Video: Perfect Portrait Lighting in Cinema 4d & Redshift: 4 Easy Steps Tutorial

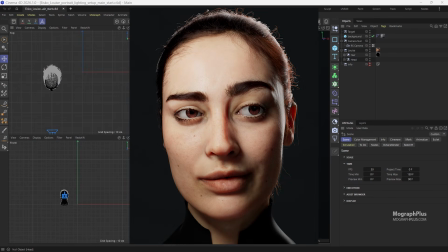0s
Welcome folks, this is the final result we are after, a clean professional headshot with beautiful skin, defined shape and perfect separation from the background. But getting here isn't about one magic light, it's about building your lighting step by step, just like in a real photography studio.
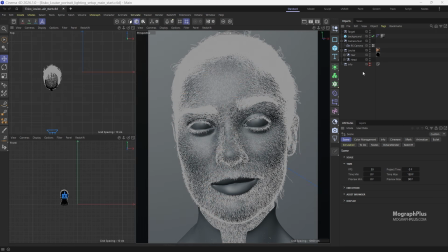16s
In this lesson, I'll show you my workflow starting with a single loop light, then adding environmental fill, fixing dark edges, and finally adding rim light for separation. Let's light this face. Just a quick note before we start.
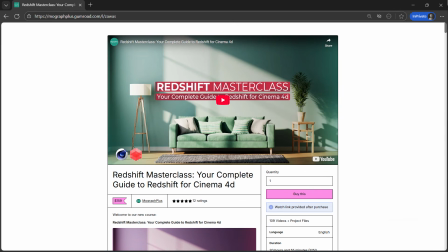29s
You can download this scene file and follow along if you are enrolled in our 21-hour-long Redshift Masterclass course.
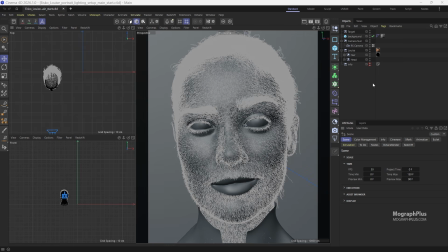36s
The link to check that out is in the description below. Here is our starting point. A simple head model, neutral background, and no lights yet. I'm shooting with an 85mm lens. Why 85? It is the sweet spot for portraits, no distortion, natural perspective,
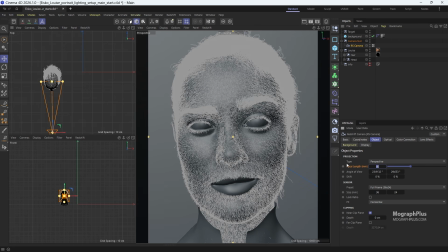53s
wide enough to feel natural, long enough to compress the features flatteringly. Now let's start building our studio one light at a time. I'm using this incredible head model, which is the digital double of Luis by Isco. It features hundreds of thousands of individual hair strands, which can take a while to calculate.
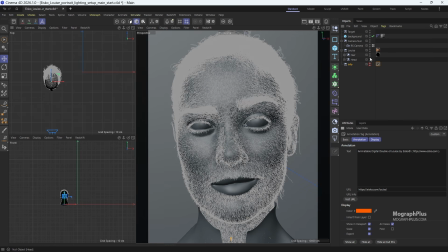71s
So let me go ahead and hide the hair strands for now so we can get much faster real-time feedback in our render view.
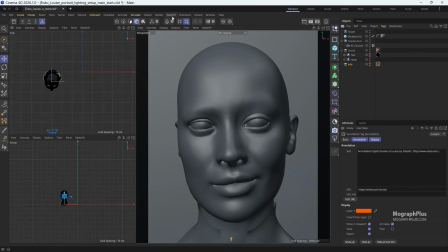78s
Let's start a render in the render view and add a new area light.
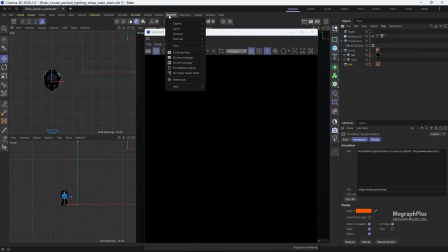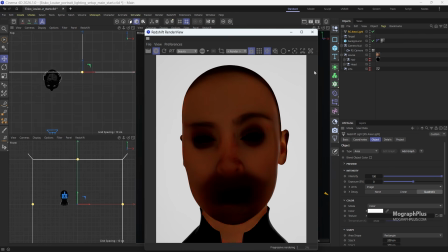89s
I'll name it key light. Now to make positioning easy, I'll add a target tag to the light and link it to this target null object, which is placed exactly at the center of the head model.
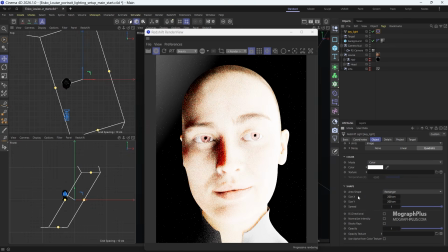109s
First, enable normalize intensity. This is a crucial setting because it decouples the physical size of the light from its energy output,
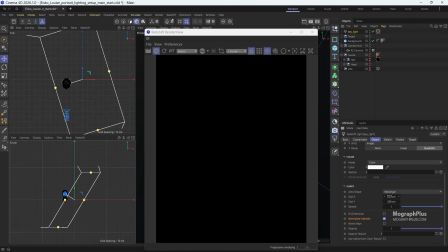118s
meaning changing its size won't unexpectedly blow out our exposure. Now let's increase its exposure by 5.5 stops for now and set its size to be around 10 centimeters to get sharper shadows. Now we can position this key light in a classic loop lighting setup.
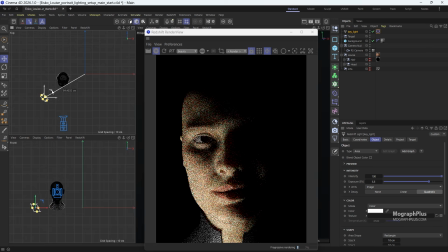137s
In studio photography, that means placing the light about 25 to maybe 40-45 degrees to the side of the camera,
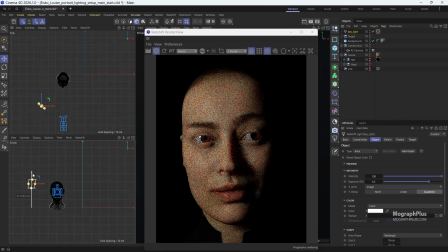146s
slightly above eye level and angled down towards the subject's face. I'll adjust the position until I get a
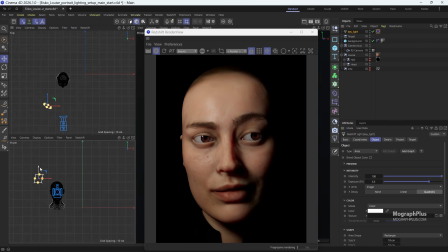159s
small loop-shaped shadow falling from the nose onto the cheek, curving downward and slightly to the side. That characteristic shadow is exactly where the name comes from.
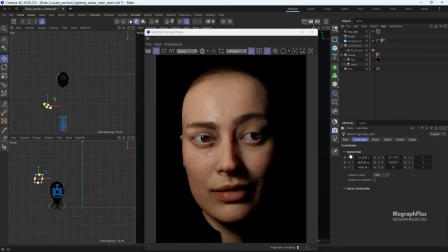174s
If you are following along, the exact position of this light is -43 on X, 31 on Y, and -35 on Z. To get a more natural,
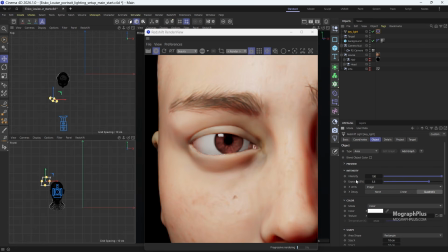187s
organic reflection in the eyes, what photographers call catch lights, I'll change the light shape from a rectangle to a disc.
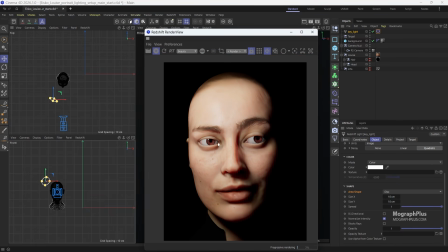197s
Loop lighting is flattering for most face shapes. It adds dimension without being too dramatic.
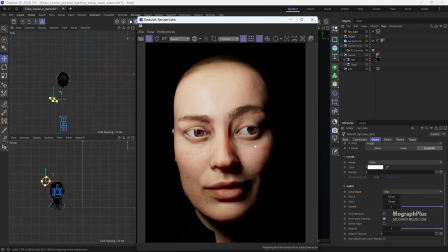204s
It's your go-to for natural, approachable portraits.
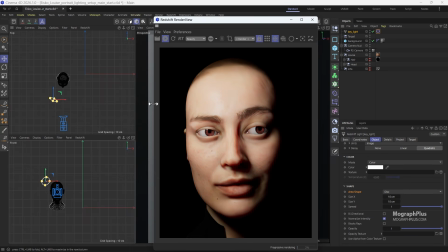208s
Notice that I want to keep that nose shadow relatively sharp and connected to the nose. That is why I'm using a small 10 cm by 10 cm light source. The physical size of a light dictates the softness of its shadow. If I increase the size to be 20 by 20 centimeters,
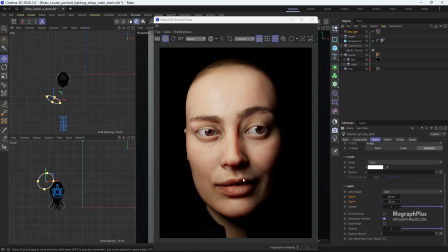227s
the nose shadow becomes much softer and the transition line on the cheek loses its crisp definition. For this specific look, let's keep it punchy at 10 centimeters by 10 centimeters. Now currently what makes this render look unnatural are these pitch black shadows.
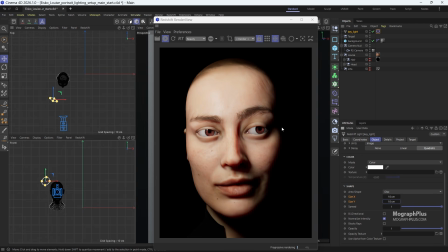245s
While an infinite contrast ratio like this could be cool for a very moody, dramatic setup, in the real world, light doesn't just come from one source. It bounces off white studio walls, ceilings, and reflector flags, creating a natural ambient fill.
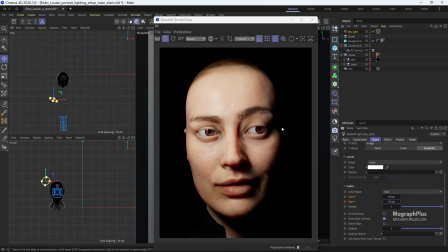261s
We can instantly replicate this with a dome light. Let's add a simple dome light to the scene
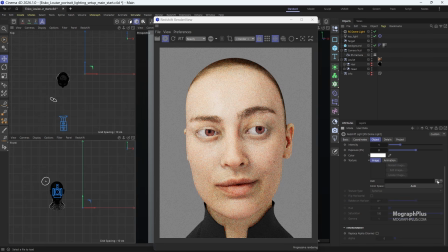270s
and load this Artist Workshop HDRI that you can download for free from polyhaven.com.
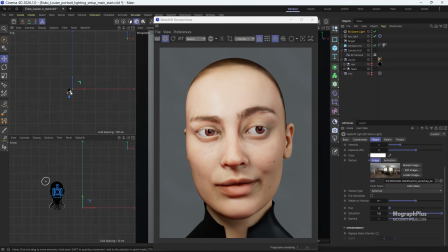280s
I don't want this to overpower the key light, so I'll set its intensity to just 0.1 and set its rotation to -55 degrees.
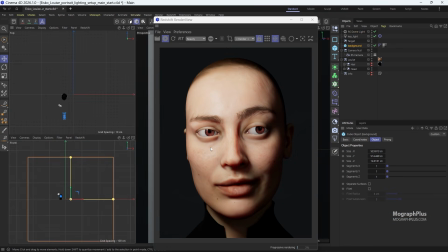293s
Look at the difference immediately. The shadows are no longer pure black, they are lifted. giving us a natural photographic contrast ratio. Now, because we are using a complex subsurface scattering material on the skin to simulate real human flesh,
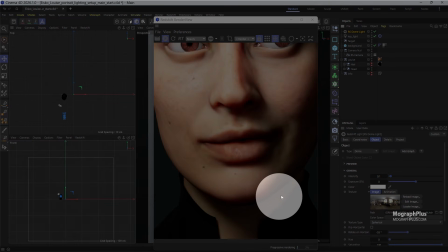311s
we are getting this nasty, dark, occluded edges underneath the chin and the jawline where the light is struggling to penetrate.
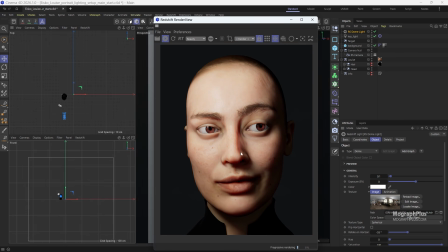320s
To solve that, we can employ a technique similar to clamshell lighting, adding a soft fill light from the bottom to act like a bounce reflector. So let me copy our area light. Name it fill light.
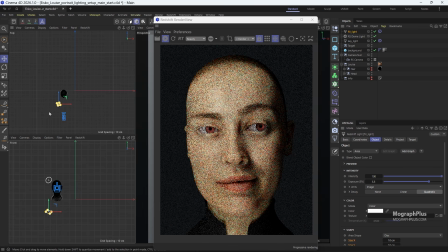339s
Place it low, pointing up to light the subject from beneath. The exact position that I use here is -34 on X,
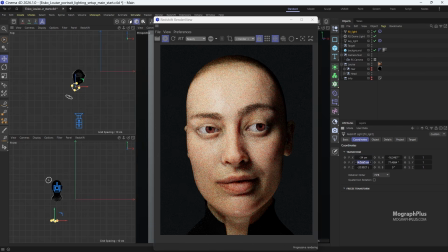355s
-49 on Y, and -31 on Z. Now, to ensure this light acts as a soft wash rather than a harsh beam, I'll increase its size to 25 centimeters and lower the exposure to around 4.
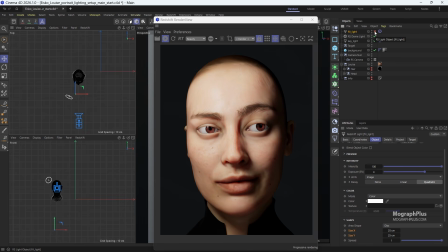374s
And just like that, we got rid of those nasty dark edges and smoothed out the jawline. Now let's turn on the hair strands to see what the whole composition looks like. Now this is looking incredibly nice.
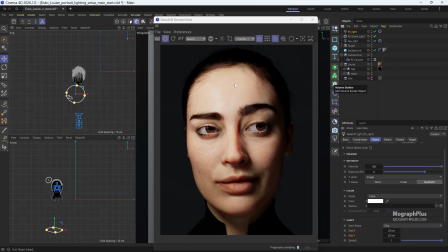388s
We just need one final touch, a rim light, also known as a hair light or kicker, to separate our subject from the dark background. Let's hide the hair strands one more time for faster feedback in the viewport. I'm going to go ahead and copy the fill light and rename it to rim light.
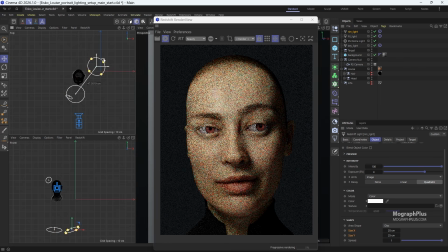408s
Place it right behind the subject above the head, positioned on the opposite side from our key light to create cross illumination.
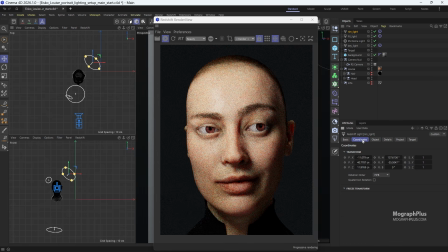418s
The exact position for this is 20 centimeters on X, 61 on Y, and 93 on Z. I want this highlight to wrap beautifully around the silhouette,
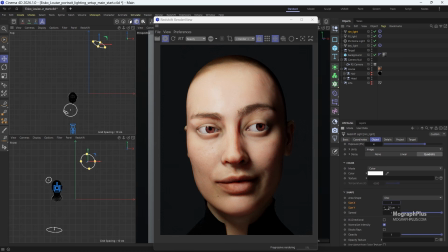432s
so I'll increase its size massively to 125 centimeters for a very soft wrapping rim light. Now let's push the exposure up to 9.5 stop to give it that bright, luminous pop. And let's turn the hair strands back on.
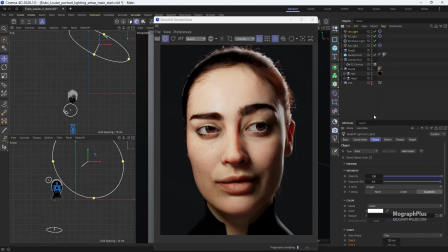453s
Look at that. That's the magic of a rim light. It lifts the subject completely off the background, giving them a distinct sense of depth, scale, and presence. And that is our final portrait lighting setup. Let's review exactly what we built.
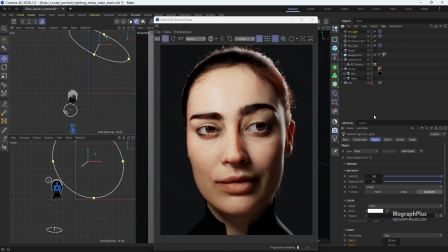469s
Step 1. The key light in the classic loop position gives us our main form, volume, and that signature nose shadow. Step 2. The dome light adds our studio ambience, lifting the global shadows to a natural, realistic level.
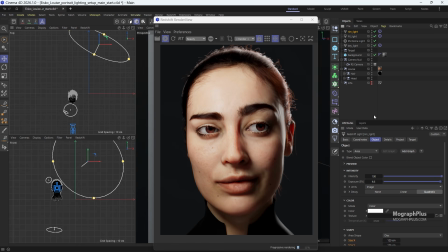486s
Step 3. The bottom fill light acts as a bounce card, fixing those dark chin edges caused by the subsurface scattering.